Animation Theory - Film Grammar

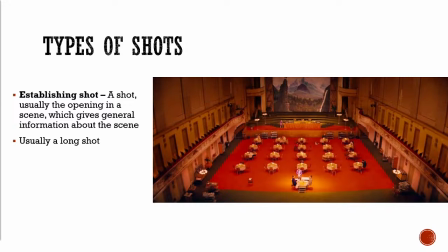But shots that are common and are sort of tropes include the establishing shot, which is a shot usually at the opening of a scene, which gives a general information about the scene.
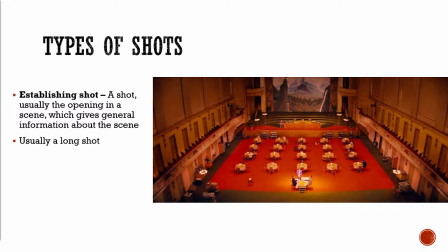So this is an establishing shot of two characters having dinner together in the movie The Grand Budapest Hotel, and it tells you a lot about the scene. It tells you what kind of room they're in. It tells you who is at this dinner, and it's a very small number of people, so they're in this very big empty space.
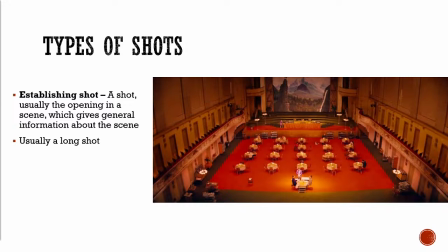It tells you about how the hotel is not well visited, and it contains a lot of information about the scene.
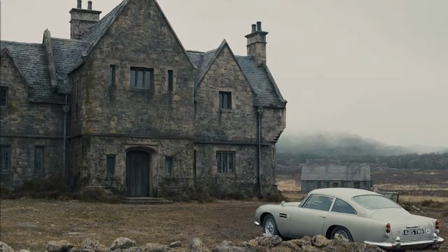If we're looking at the movie Skyfall, this is an interesting establishing shot because it both establishes the locale, but also provides this really interesting
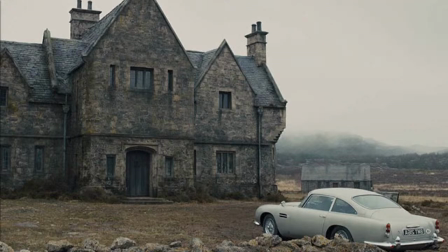contrast between Bond's Aston Martin, but then his like ancestral home in Scotland. So it's this sort of like juxtaposition between this like very urban sophistication and
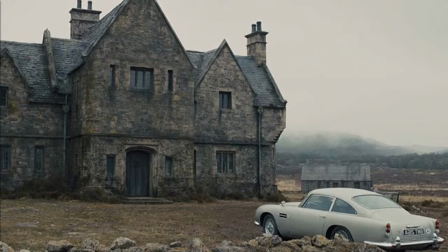country, old world country, rural. Establishing shots does not have to be like a shot of an exterior of a building. It can be a shot of a room full of characters, but the idea is that it establishes who is in the room and who is where.
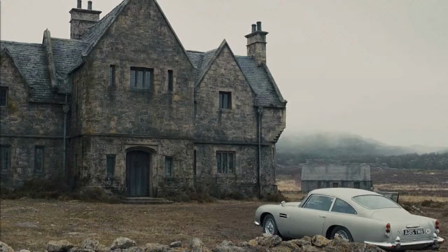So that's what you do with establishing shots. Another type of shot is the reverse shot, or over the shoulder.
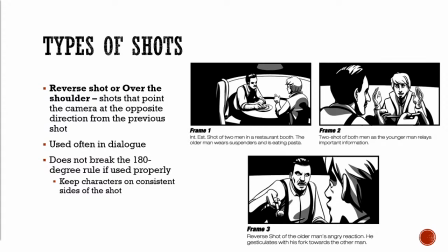So this is like conversation dialogue shots, and it's a shot that points the camera at the opposite direction of the previous shot, and it's used in dialogue. But this is a shot that when you hear about it, you're like, but wouldn't that break the 180-degree rule?
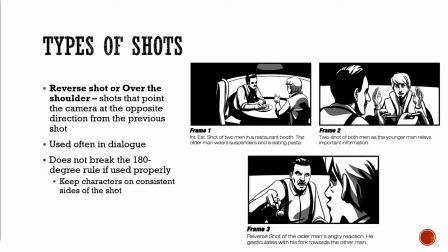And the point is that if you are following the 180-degree rule, it actually sets these shots up well, because you are going back and forth, but by maintaining something like one character is, like the older character in this scene is always on the left side of the frame,
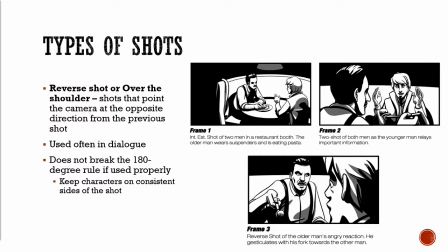you can make what would otherwise be a disorienting transition very easy to read, because the character is always staying in the same position. So that's an important caveat to this rule, is that you're not just wildly transitioning back and forth.
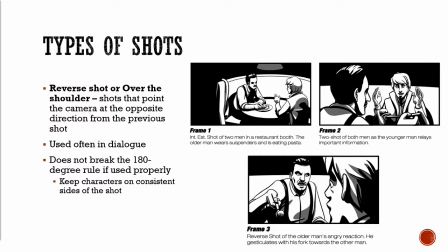You are doing so in an organized fashion that all the players in the scene are you're able to keep track of them. And again, you might do something like if you see the first shot in frame 1,
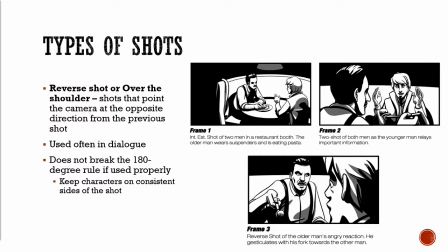that is your establishing shot of the scene, is that these two men are at a table, and then you zoom in on them, and you see you do the reverse shots back and forth.
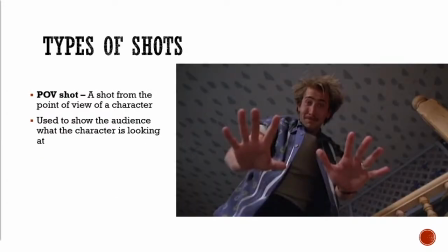A POV shot, or a point of view shot, is a shot from the point of view of a character. It's used to show the audience what a character is looking at. So this is a shot from the baby's point of view in the movie Raising Arizona. You see these, like Quentin Tarantino always throws in what's called the trunk shot,
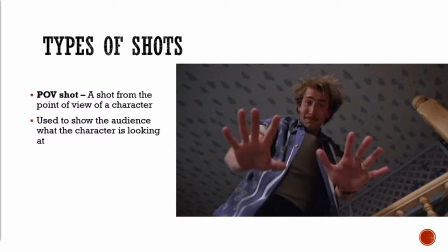which is a point of view shot from inside the trunk of a car, as seen by a character who has been captured and thrown into the trunk of a car. And it's not just like, characters in weak positions looking up.
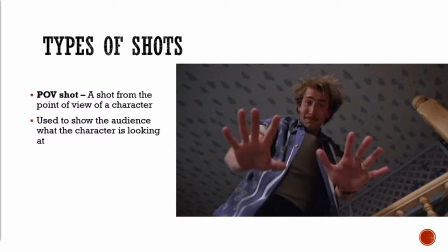There's lots of other types of, iterations on this. But a point of view shot is generally like if you want something to be from the point of view of a character. And that can be useful in like if a character is being chased, if a character is being,
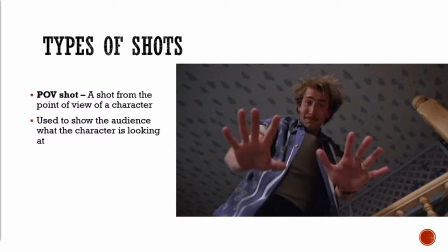followed or something like that. It can be useful for tension or for other things.
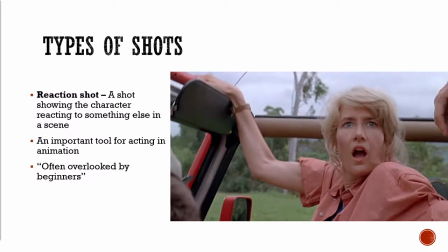Reaction shot.